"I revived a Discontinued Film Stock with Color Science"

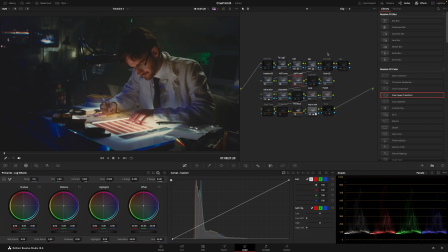[4:54]
And then once that was applied,
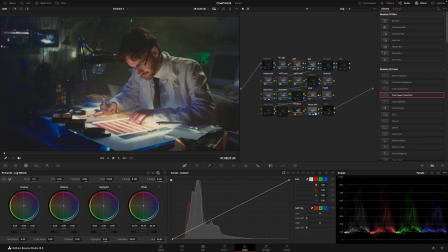[4:58]
I brought up the exposure here just to get a little more information on the subject. And then I turned on this pre-contrast node,
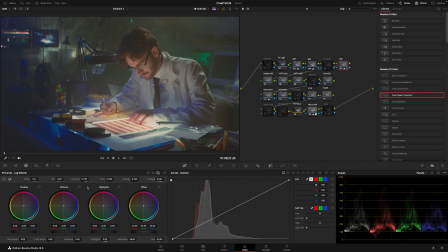[5:11]
which lowers our contrast prior to the emulation and feeds a little more info into that central range of the emulation. Then I increased the pre-contrast a tiny bit,
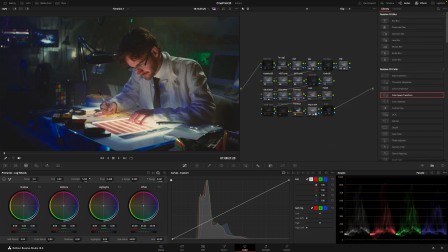[5:25]
turned on post-contrast, pushed that up quite a bit, somewhere around here. And then from there, I'm white balancing with the offset wheel,
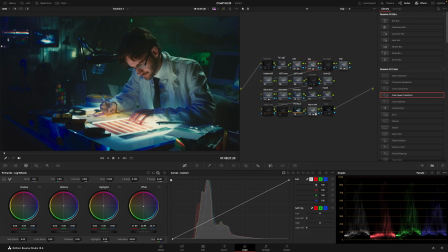[5:37]
keeping an eye on skin tones and bringing some blue into the background, and somewhere there looks good. I also turned on this pre-split node,
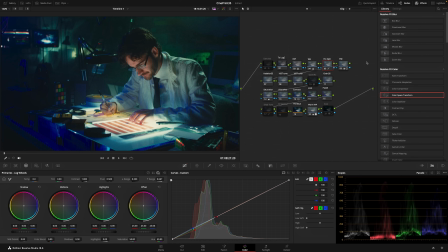[5:52]
which is turning on split toning in the shadows prior to the emulation, so it has a little more of a baked-in feel.
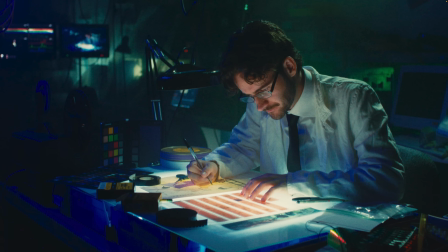[6:00]
And if I go full screen, you can see what that's doing to the shadows. It's bringing out a lot of those blues.
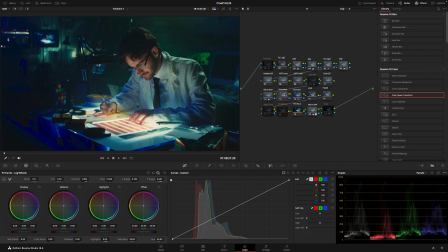[6:07]
And then I counteracted that a little bit in the primaries section here under log wheels by pushing a bit more warmth into the shadows. And then I brought those log shadows up a tad. And now if we full screen, you can see where we're at with that.
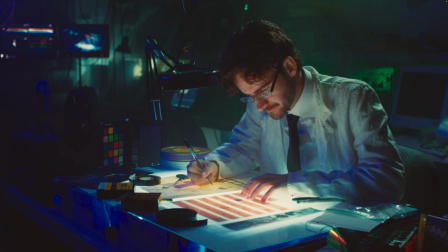[6:26]
And I can toggle on those log wheels, and you can see what that's doing to the shadows and also the skin tones.
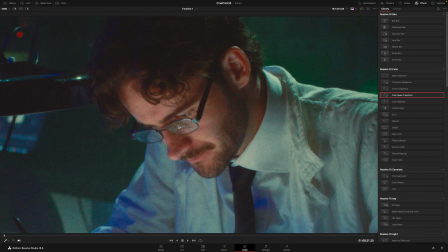[6:34]
It's definitely bringing a lot more life into the skin tones in the shadows here,
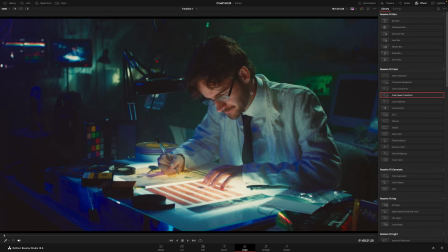[6:41]
and I'm definitely liking that effect. So next,
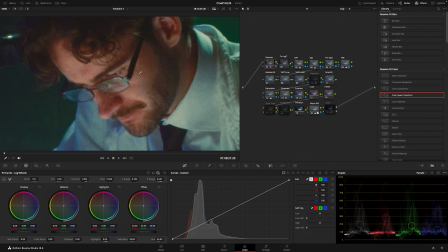[6:47]
I think I will just turn on our denoise here to get rid of a little bit of the color noise from the digital image, and then I'll turn on dust here.
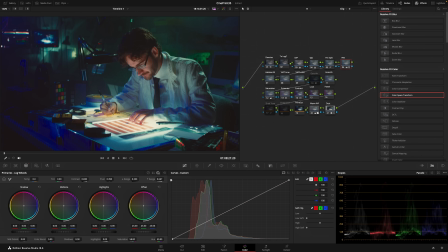[6:58]
And then one more thing, I think I'll go back to my pre-contrast and boost that a little bit more just so we're not too flat. And let's check that out full screen.
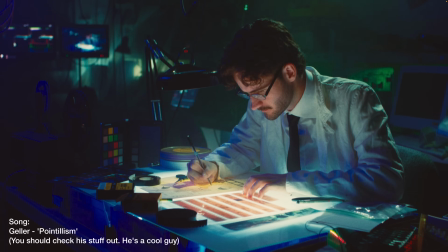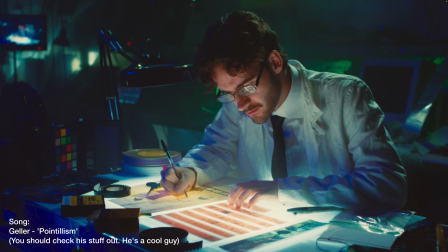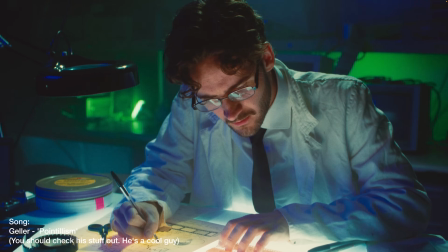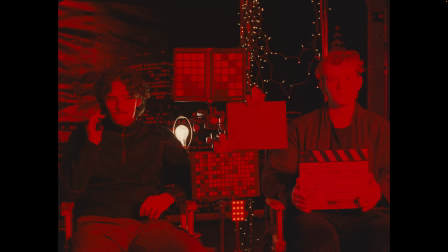[7:26]
Great. So something I want to highlight with these power grades is their saturation response. So here you're looking at 4 perf 35mm Fuji 160T,
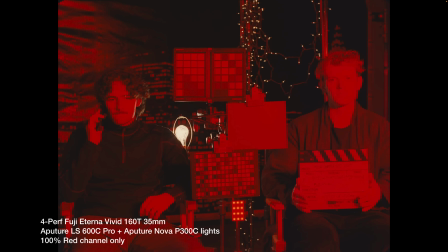[7:40]
and this is pure red channel lighting from Aperture Nova P300 and 600C lights. So this is how film sees high saturation red lighting.
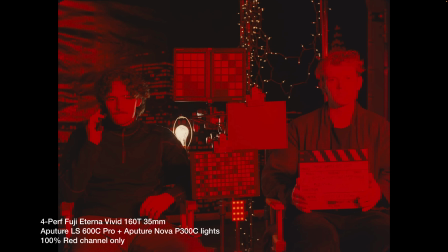[7:55]
Now let's compare that to this is how an Arri Alexa
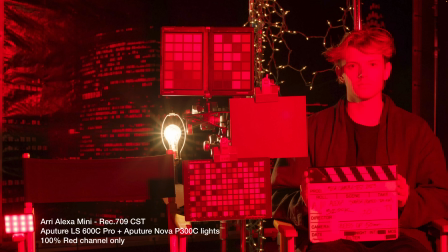[8:01]
sees the red lighting when converted to a standard Rec. 709 image. You can see the reds are very bright and there's a lot of blue channel bleeding in. Even though there is no blue light, the blue channel is getting exposed still,
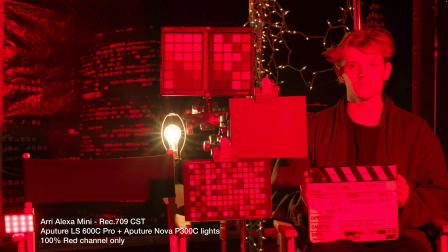[8:19]
and that's causing some magenta tints in our image.
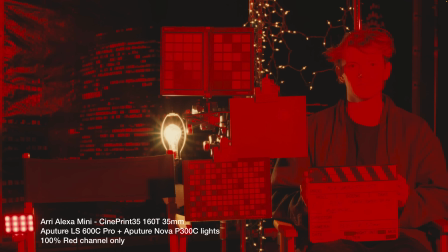[8:24]
Now here is that exact same footage, but with the Fuji emulation. So the color information has been remapped to respond more like film. So for different hues, as exposure and saturation approach a certain level,
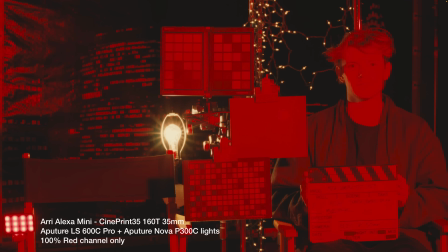[8:42]
they will respond in a different way, and information from other color channels will get compressed into a different color channel for the sake of responding in a more filmic way. And then lastly, I just want to show how this is consistent across different cameras.